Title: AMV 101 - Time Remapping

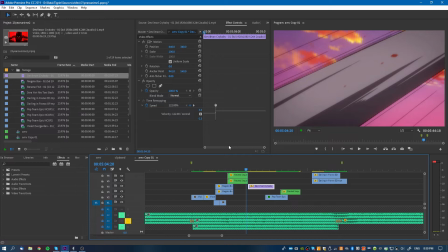489s
If you want to make this transition into time a little more smooth,
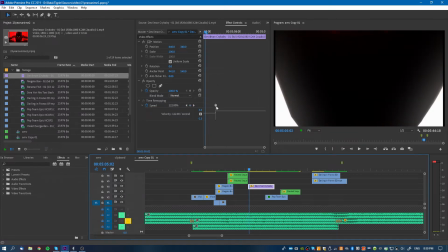492s
you can grab either the left or right side of this keyframe and drag it a little bit.
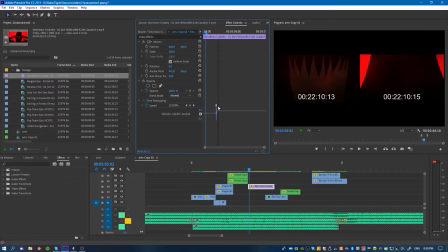498s
I don't know why it's doing this. Oh, there you go.
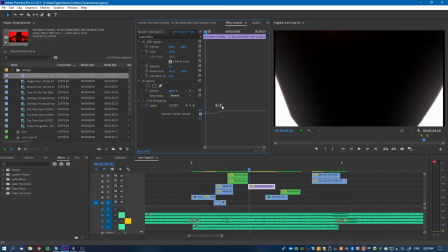503s
So then you see it creates a little bit of a ramp so that it's not just going from 100 and 182.
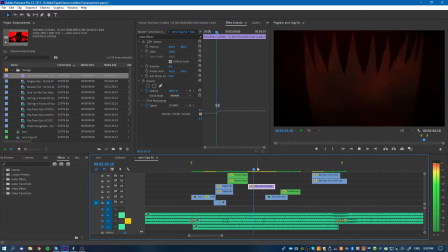509s
I don't usually notice the difference,
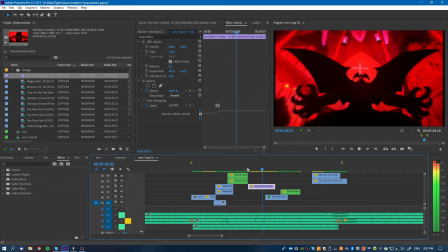514s
but it's something you might want to play with. So one last more advanced example from this particular project of time remapping is this clip right here.
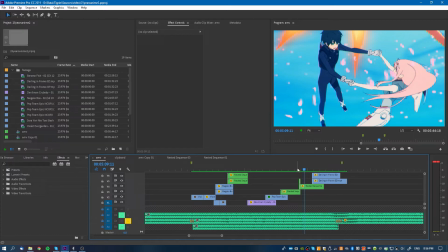532s
This has been heavily edited in two ways.
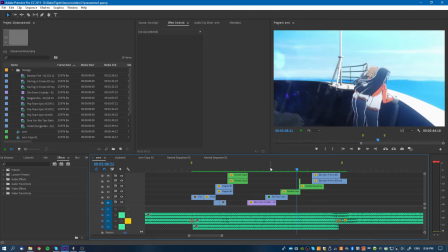536s
One was to flip the footage so that it matches the counterclockwise rotation of these two clips.
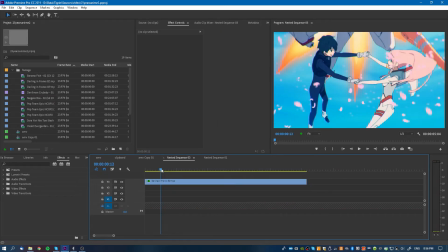544s
And the second was to adjust the speed of the clip so that it matches the music.
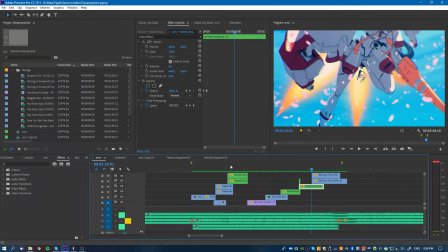551s
So in the music, it's that always had, which is a fast or a high pitch to a low pitch. So I wanted to start off with a fast spin and then go into a bit of a slower movement.
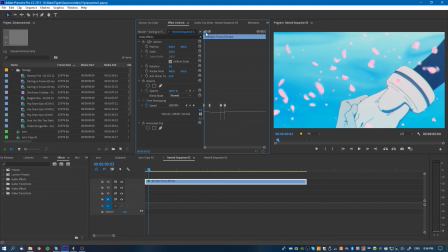566s
So you can see in the time remapping, I've sped up the beginning a bit and then kind of slowed around here.
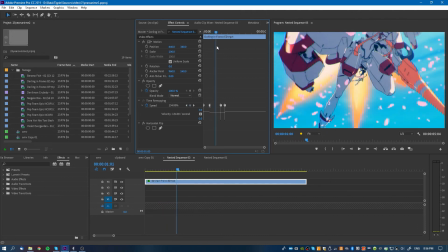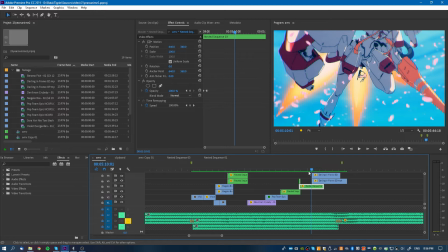579s
So you can see in the final result
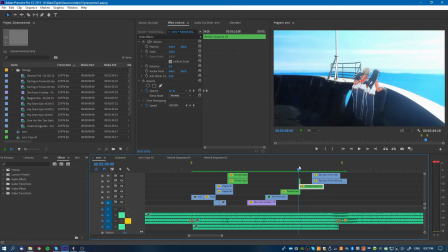585s
that they spin in fast and then slow down. Which is pretty much what was there in the original.
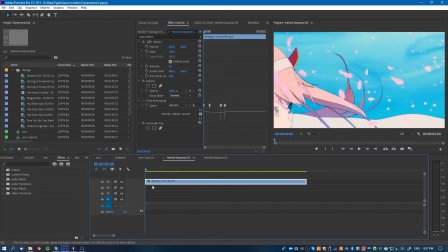594s
It's just a lot faster because you can see if I pull in the original that this sequence is pretty slow.
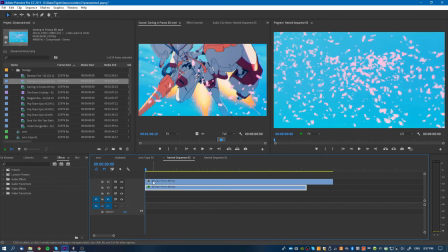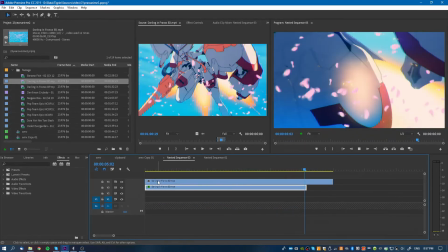604s
originally. So it just is a good example of the way that you can manipulate the footage to
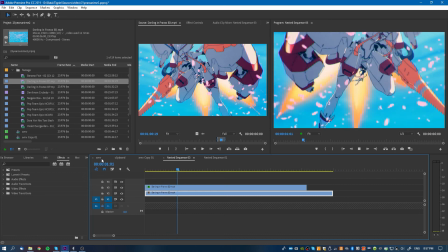611s
sort of suit the song that you're using better.
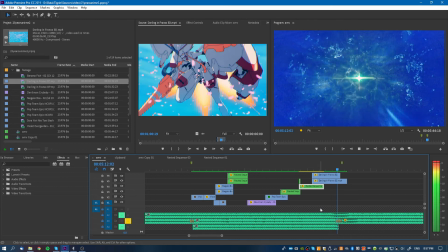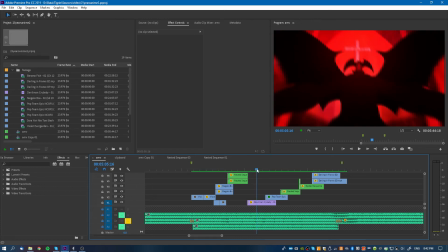622s
One last thing I want to go over really quick is that Premiere has had a long-standing bug where if you do time remapping on a clip and then you want to do something like change the position using keyframes or changing the scale,
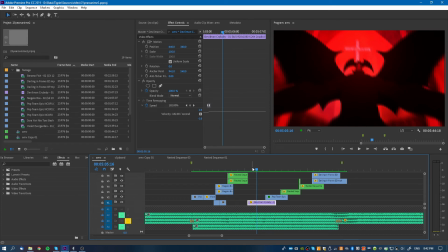638s
it will often not accept the changes over time.
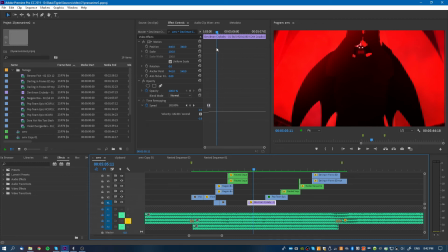645s
So you'll only see maybe the initial change and then it won't play the others. So I'm going to see if I can reproduce that bug right now by just
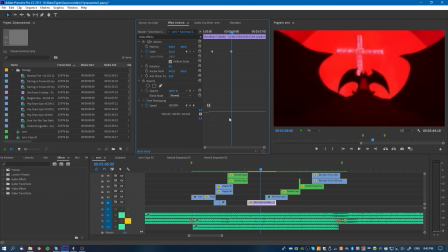654s
changing the scale over time, like something like that, and see if it'll play. So you can see that it's accepting this keyframe at 300, but it's not playing this
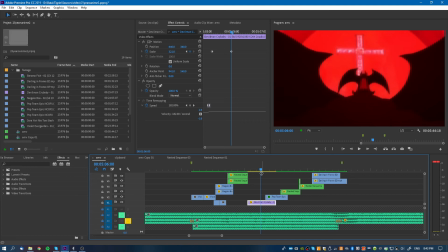669s
100 to 300 part at all, and that's because of this bug. So if you want to do things like changing the position or the scale of a clip over time and you've done time remapping, what you need to do is put it in a nested sequence. So you can already see I've got a few on my timeline.
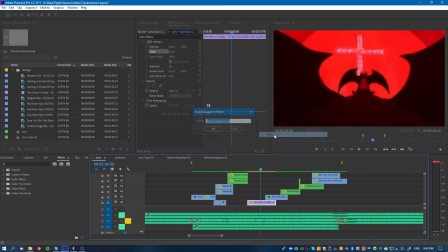688s
You right click on it and you click nest and then give it a name if you want to. So now it's within its own little sequence here.
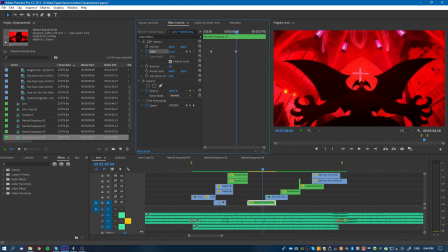700s
And then you can do whatever it is that you want to do and it'll actually...
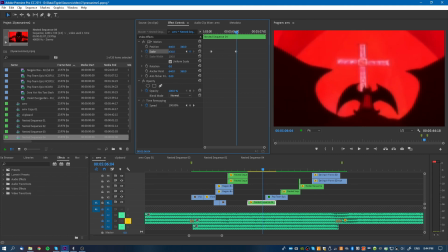709s
Let's do something more dramatic so you can see it actually.
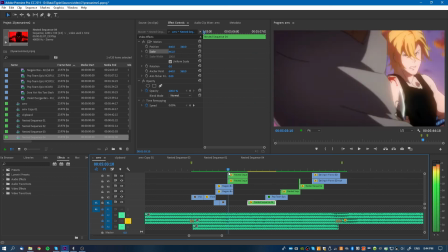716s
Yeah, I don't know why you would ever do this sort of thing. It's mostly for like if you wanna do a Ken Burns or something like that, you're gonna have to do this.
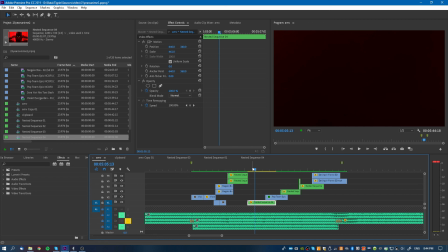725s
It's really annoying and I hope that Premiere fixes it soon. So that's about it.
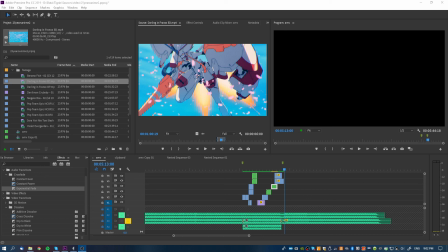729s
I hope that you found this useful, and if you have any questions, just let me know.